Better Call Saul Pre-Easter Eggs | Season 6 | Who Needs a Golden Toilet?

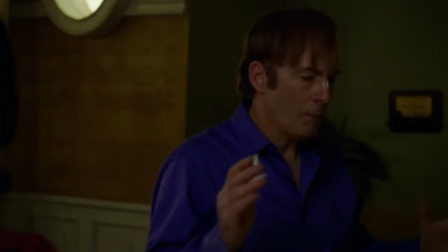4:06 Someone was going to call a predetermined payphone at a prearranged time, and Jimmy wasn't going to be able to be there to take it.
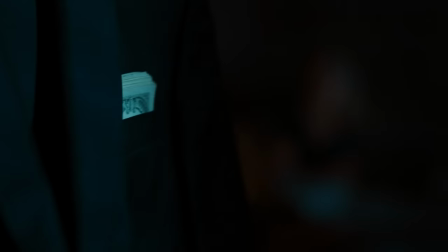4:14 It was also going to happen on his birthday, and there's never been any other great guesses on who would make it other than Kim.
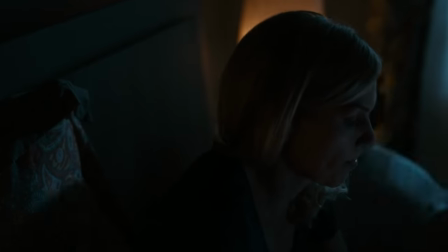4:21 So it all makes for a pretty good setup because it's really hard to see how this is all going to play out.
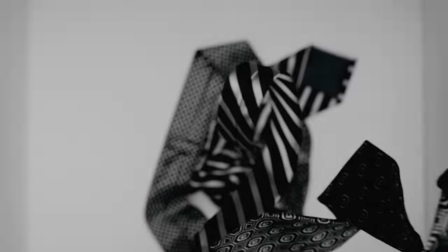4:27 As far as how they put it all together,
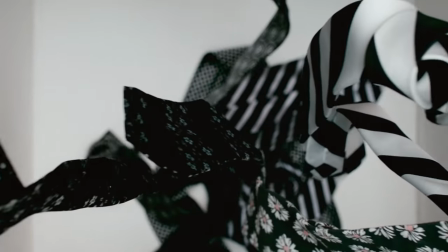4:29 there were a few things that jumped out in the Insider podcast. The teaser opens in black and white with a shot of ties falling onto a surface.
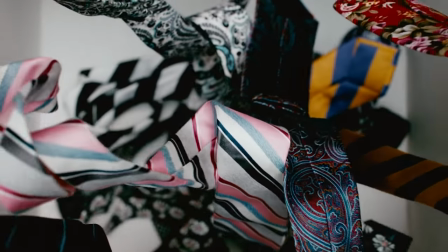4:37 It appears to change color to give us our first sign that we aren't heading to Omaha to see Gene.
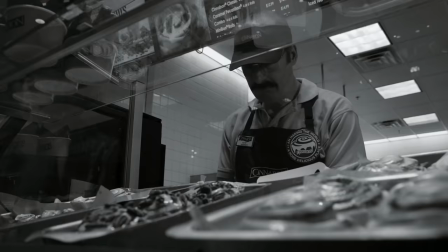4:43 Director Michael Morris revealed that they achieved this effect by using black and white ties to start,
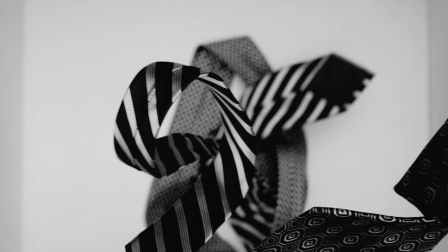4:49 and then changing to the more colorful one Saul was known for.
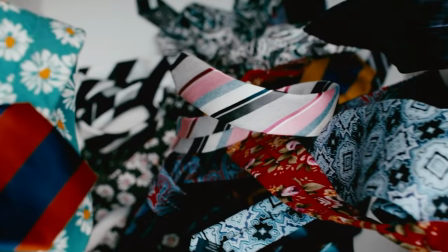4:53 So they used a practical effect there, but when they did the stopper, that was actually all done in visual effects.
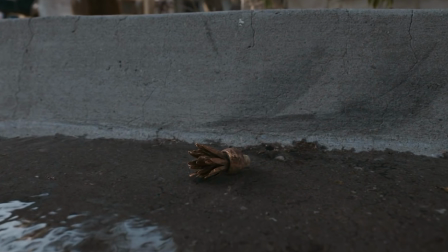4:59 You see it come out of the back of the truck and end up in the gutter, and there was no real stopper involved in filming that shot.
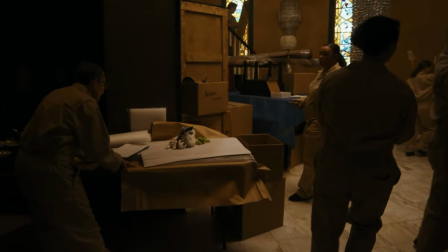5:07 They also wanted to choreograph things very deliberately, so they hired a group of dancers to play the movers.
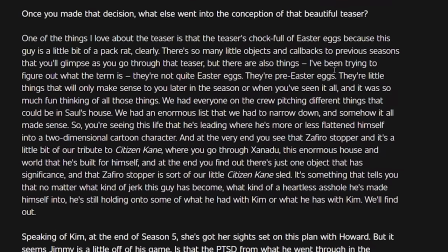5:13 Peter Gould also brought up all the Easter eggs, and of course we noticed all these little objects and callbacks to previous seasons,
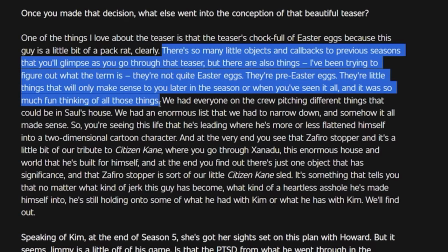5:21 but he said that there's also things, they're not quite Easter eggs, they're more like pre-Easter eggs.
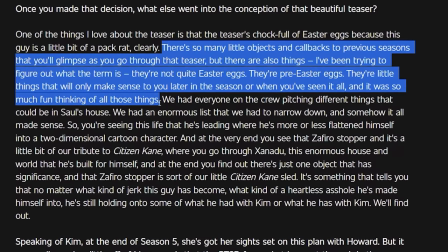5:27 They're little things that will only make sense to you later in the season or when you've seen it all.
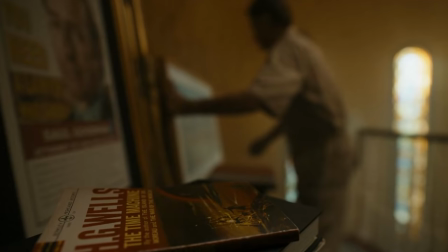5:32 We saw one example of that with the H.G. Wells Time Machine book.
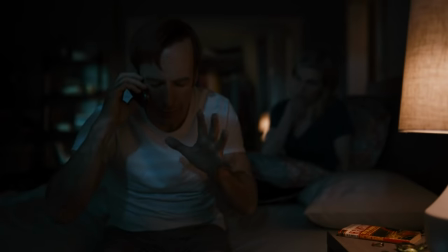5:36 That was something that the camera lingered on that wasn't immediately recognizable, and then it showed up later in their bedroom on their nightstand.
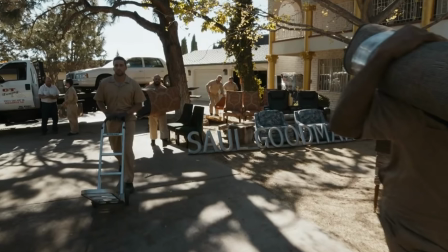5:45 This adds a whole nother dimension because now you have to think about the significance of everything in that sequence rather than just the stuff you recognize.
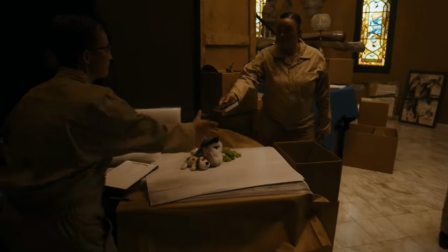5:54 As far as the stuff we see,
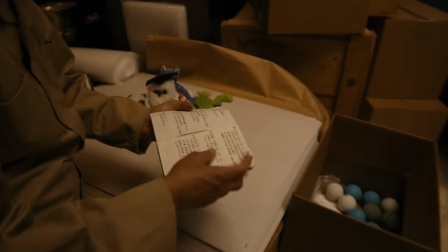5:56 one of those items that might turn out to be important is this notebook that we see them put in with some of the other items.
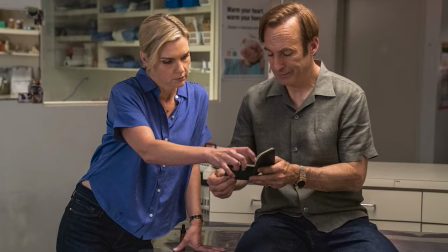6:04 A similar looking black book showed up in one of the promo photos from a scene that hasn't appeared yet,
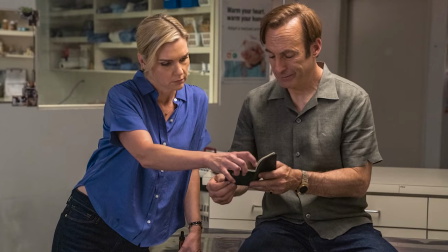6:10 and when he was asked about this directly, Peter Gould said that it could turn out to have a significance.
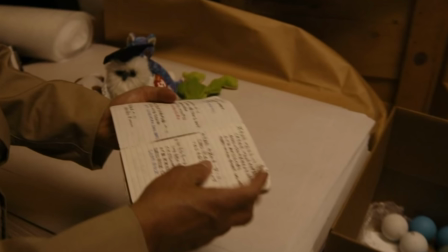6:15 You can't really make anything out looking at a screenshot, but it really stands out how she opens it and puts it in the box, so it seems likely that there's records of something that they were doing there.
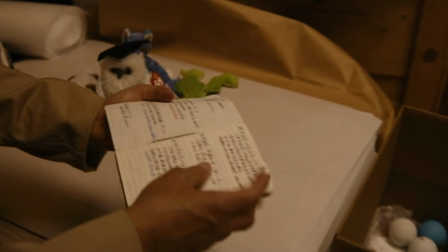6:26 Maybe it's in code or something along those lines, and I'll be on the lookout for it for sure.
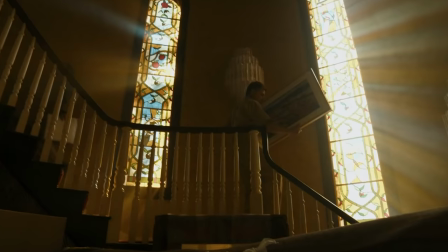6:31 There was one Easter egg I would have never seen on my own. This painting that they're carrying down the steps is the same one we saw in Kim's apartment.
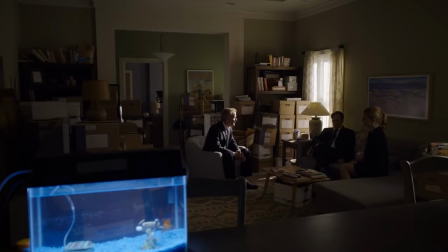6:40 There were a couple other ones I didn't mention in my previous video.
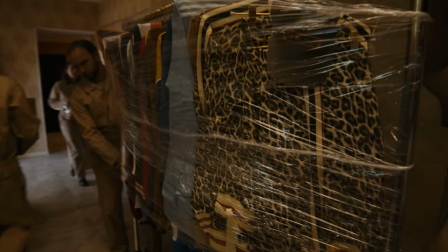6:43 The tracksuits, you'll remember Jimmy wearing those in his time when he wasn't a lawyer there and he was selling the drop phones.
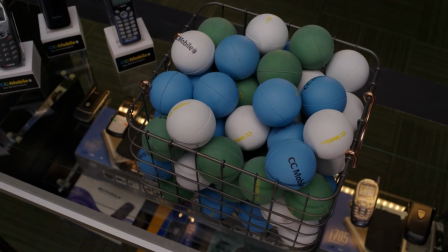6:51 And there were stress balls from CC Mobile. I think I mentioned the rest of them, and I'll put a link to my other video if you haven't seen that yet.
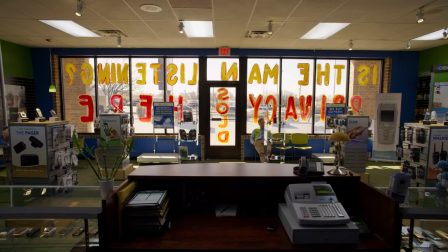6:59 But I think what came to mind after this set in was that this is all stuff from the transition.
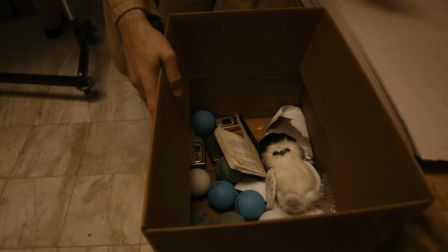7:04 As he was giving up on the idea of being a lawyer, being accepted in that world,
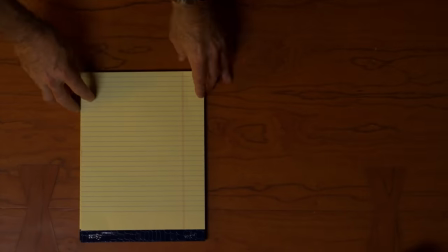7:10 doing the right thing so he could impress Chuck, and they're all sort of tied to the slippery slope that he's been on.
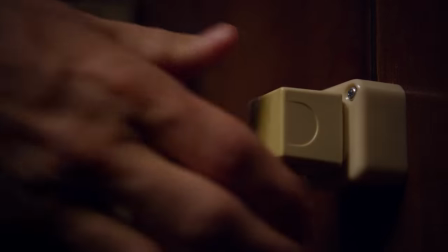7:17 It'll be interesting to see the role that Kim plays in accelerating that, what her journey to going after Howard will turn into being,
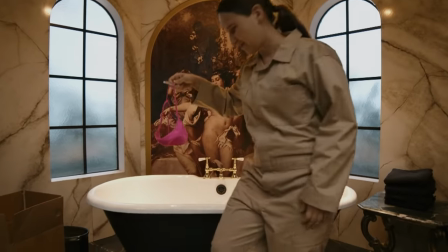7:25 and how Jimmy becomes the kind of person that goes out and buys a golden toilet.
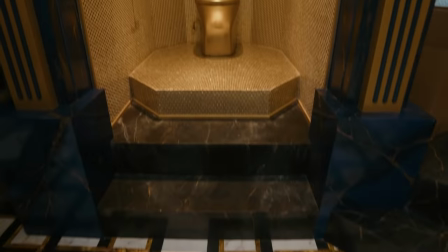7:30 Obviously, everything's in place for him to become Saul, but he's gonna have to lose more,
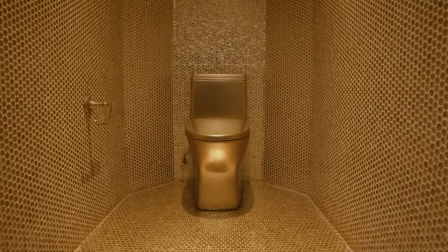7:34 and he might even have to give up this idea of Kim being the most important thing in his life.
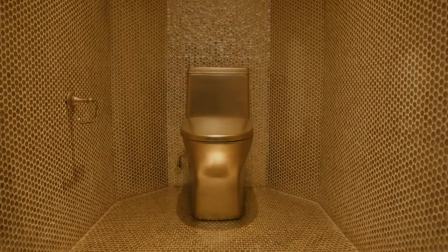7:39 We'll have to wait and see, and I think I'll leave it there. Let me know in the comments what you think, what you like the best about this teaser, and what you think about it now that you've had some time to reflect on it. Please like this video if you enjoyed it. Please subscribe to my channel if you haven't already. And thanks for watching.
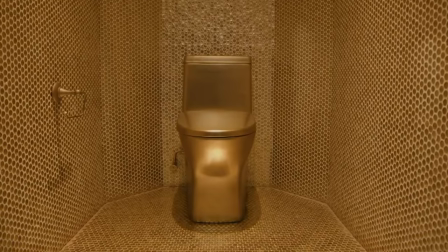7:56 I'll talk to you soon.